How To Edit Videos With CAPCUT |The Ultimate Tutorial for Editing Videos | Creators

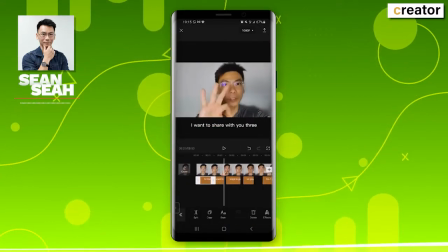250s
Let me explain a few things to you guys. So for example, right, let's say edit the subtitles. You can double tap on the subtitles.
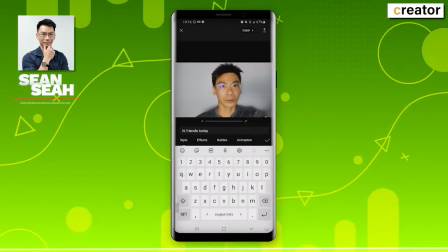256s
You can see that, okay, when I double tap, the words come out. So example, I want to hi friends, right? I can actually adjust hi friends. Okay, and it's very weird, like it's hi friends today, then the sentence is like not here nor there, right?
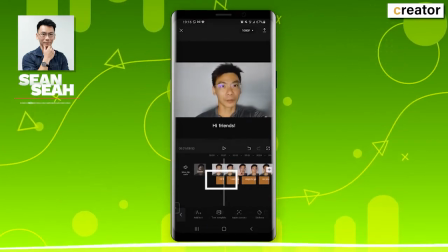268s
So hi friends, I can adjust, make it, you see I'm going to drag and make the subtitle longer or shorter. Remember, it's against the timeline. And then this one, I'm going to put a today in this sentence as well. Double tap, today, I want to share with you.
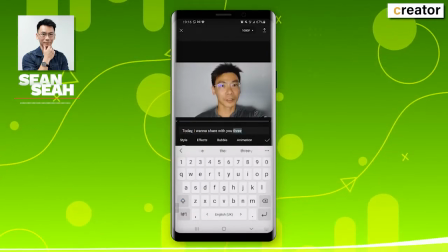280s
Okay, so I want to sound a bit more cool. I want to share with you three ways to grow your followers. Maybe the 3 ways should be here. So there's a bit of editing involved. So play around with it. After a while, it'll become pretty simple.
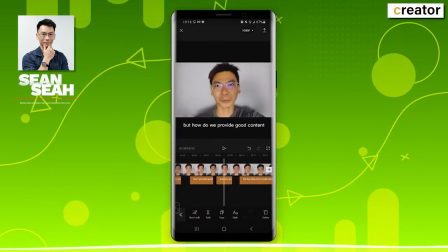291s
So for me, typically once it's done, right, and most of the things are done, right? Number one, provide good content and things like that. Okay, so this is the first step, have subtitle.
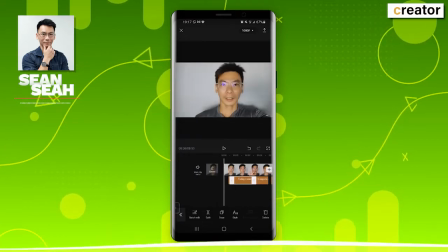297s
Now, I also want to show you guys, right, how to actually create a title on top. Okay, what I mean by on top, let me show you immediately. At the bottom screen, can you see at the left corner, there's a back arrow. I'm going to click back again all the way to the main menu. I'm going to click on text and I'm going to add text.
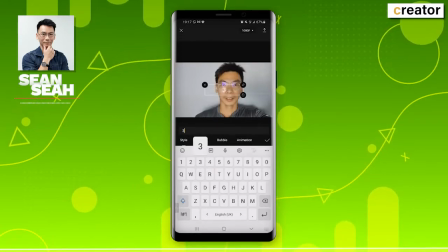312s
Now, so this one, I'm going to type 3 ways to increase followers. Okay, can you see that? Okay, the reason why I want to type this, right,
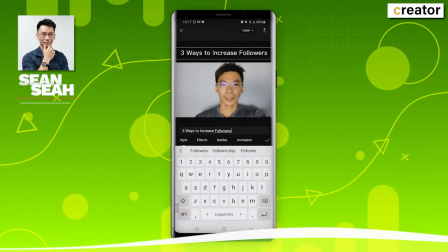321s
I'm going to put this on top so that immediately my audiences will know what is the title of this video,
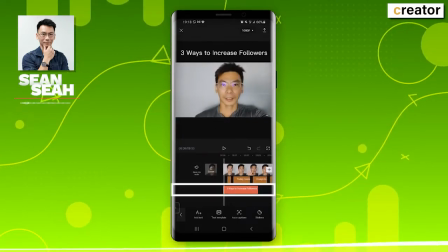329s
and there's a reason for them to actually watch this video. Can you see that it is actually at the bottom? But you can see, if you look at the title, if I scroll through the video as I'm talking, it will end here.
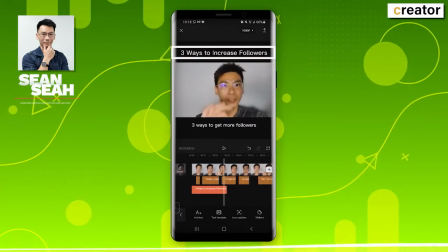337s
And you see on top, right on top, the title has disappeared. As I scroll at the video, it will disappear. So what do? I want it to appear throughout the video.
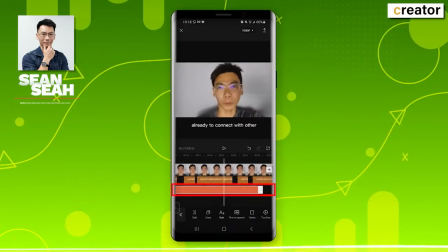343s
So I'm going to click on it. I'm going to drag, the right corner of the title all the way to the end of the video, so that throughout the video, people can see the title.
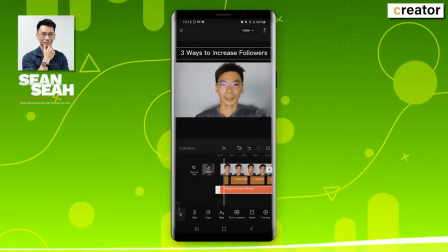350s
3 ways to increase followers. So you can see that it will appear throughout the video. Now, this is a very cool way to add subtitles and to gain, I would say, attention.
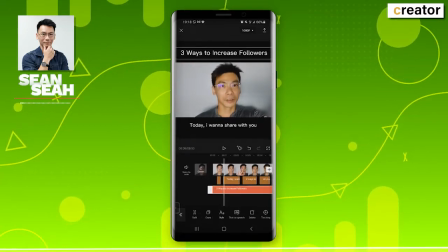356s
Now, let me show you a few. So the 3 ways to increase followers, right? I will tap on it again, and at the bottom you can see style.
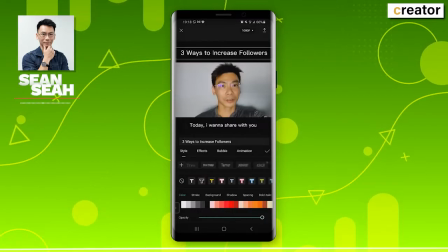362s
I'm going to click on style. I like to actually change the font of this title. I like this Barlow.
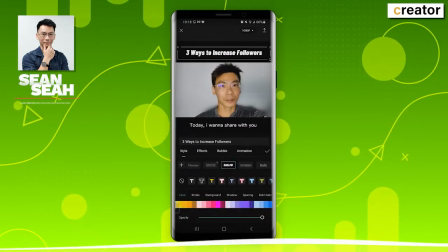368s
Okay. I think this is more cool. I also like to change it to blue color. Okay, this is my own style, or maybe white color.
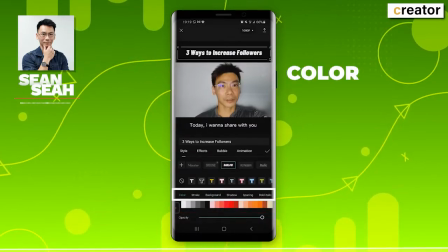374s
Sorry, white color. If you see right here, can you see color, stroke, background? Okay, I'm going to tap on
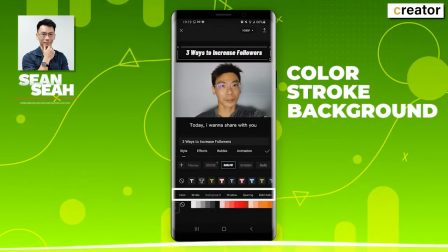379s
background. You see the places I'm tapping. I'm going to tap on background. I'm going to change it to blue.
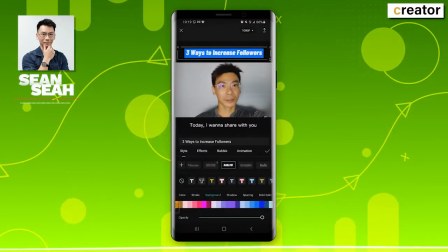384s
You can see that typically you will see like a whole entire bar across the screen, right? Let me show how I do it.
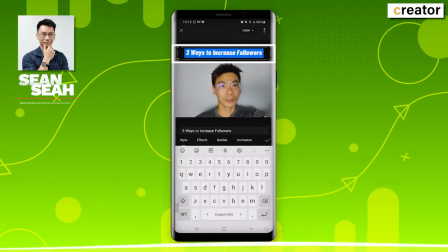390s
I'm going to tap on this. You look at the, as I adjust the text, right? You can see how the bar looks like. I'm going to first go to the front of the text, okay? You can see I'm adjusting. Go to the front of the text and I'm going to press enter so that this line will become a second line. Okay, let me show you. Can you see this becomes a second line? So there's a top line, there's a second line. The top line is a blank line.
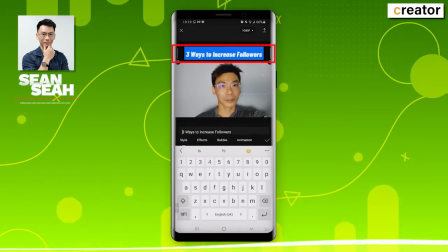408s
That's why you can see the bar becomes bigger. You see, when I delete, it becomes smaller. I'm going to increase, becomes bigger. So this is what you can do to make your title bigger and nicer.
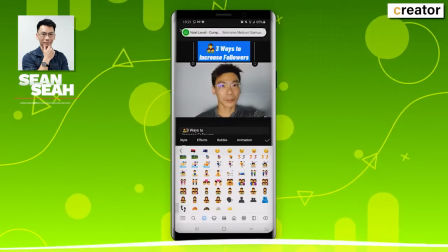415s
But the blue color portion doesn't cover the whole entire stretch, and it looks a bit ugly, right? I'll go to the text again.
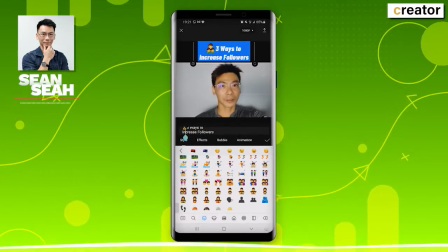421s
You can see I'm at the text row. I'm going to do this. Okay, I'm going to go in front of the increase followers, right? I'm going to go back to my press enter. So it's two rows, and then I'm going to press the space bar.
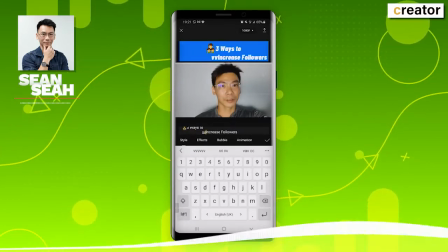432s
I'm just going to increase the space bar. Can you see when I increase the space bar, right? The blue color portion, right, stretches across the whole entire screen.
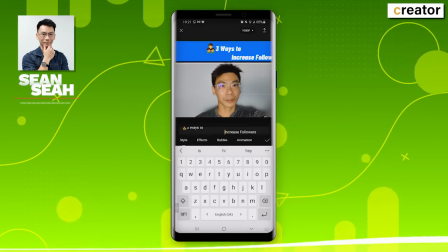438s
Okay, but you see that my increase followers disappear. So I'm going to go to the end of the followers. Okay, I know it sounds very primitive, okay, but this is how I do it. So I'm just going to show you. I'm going to increase the space there, and there the increase follower comes back to the middle. Of course, can increase the size of the whole entire thing as well. Like example, I increase the size, and then ta-da!
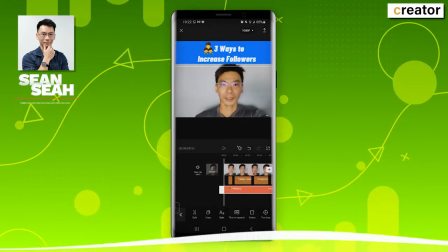455s
I increase the whole entire top bar. Correct. So you can see that my video is done. Actually, right, I want to share with you guys, right, on social media, it's very important.
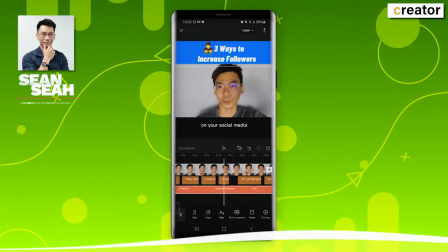461s
Now it's very, I would say, at least people know what is this video about, and you can see that there's subtitles.
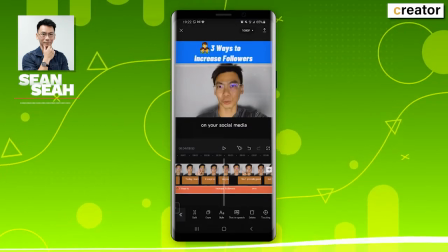467s
So even if they're on the train, they can watch it. So it's pretty cool, correct? Every about 3 seconds, you can see the bar here.
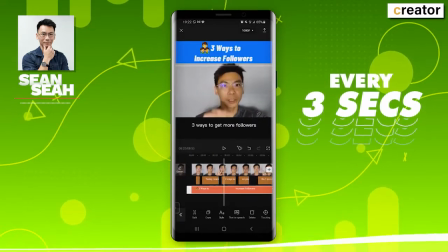472s
Okay, this is 0 seconds, 1 second, 2 seconds. Every about 3 seconds, right, it is good to actually have this thing called jump cut.
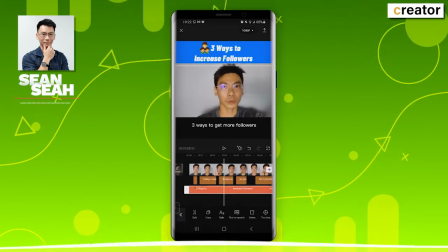478s
Jump cut means, right, the images changes. Okay, the image changes. So you see, right now it's just me talking, a bit boring, right?
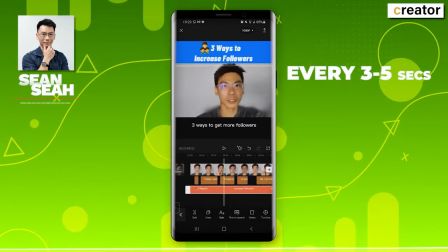485s
A bit boring. So what you want to do is about every 3 to 5 seconds, you want to have either animation or change in picture, or sometimes zoom in, zoom out.
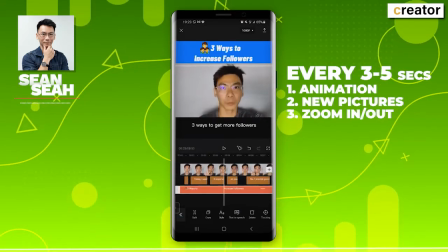493s
Okay, so I'm going to go to the 3 seconds. I'm going to show you 3 ways, right? I'm going to show you 3 ways.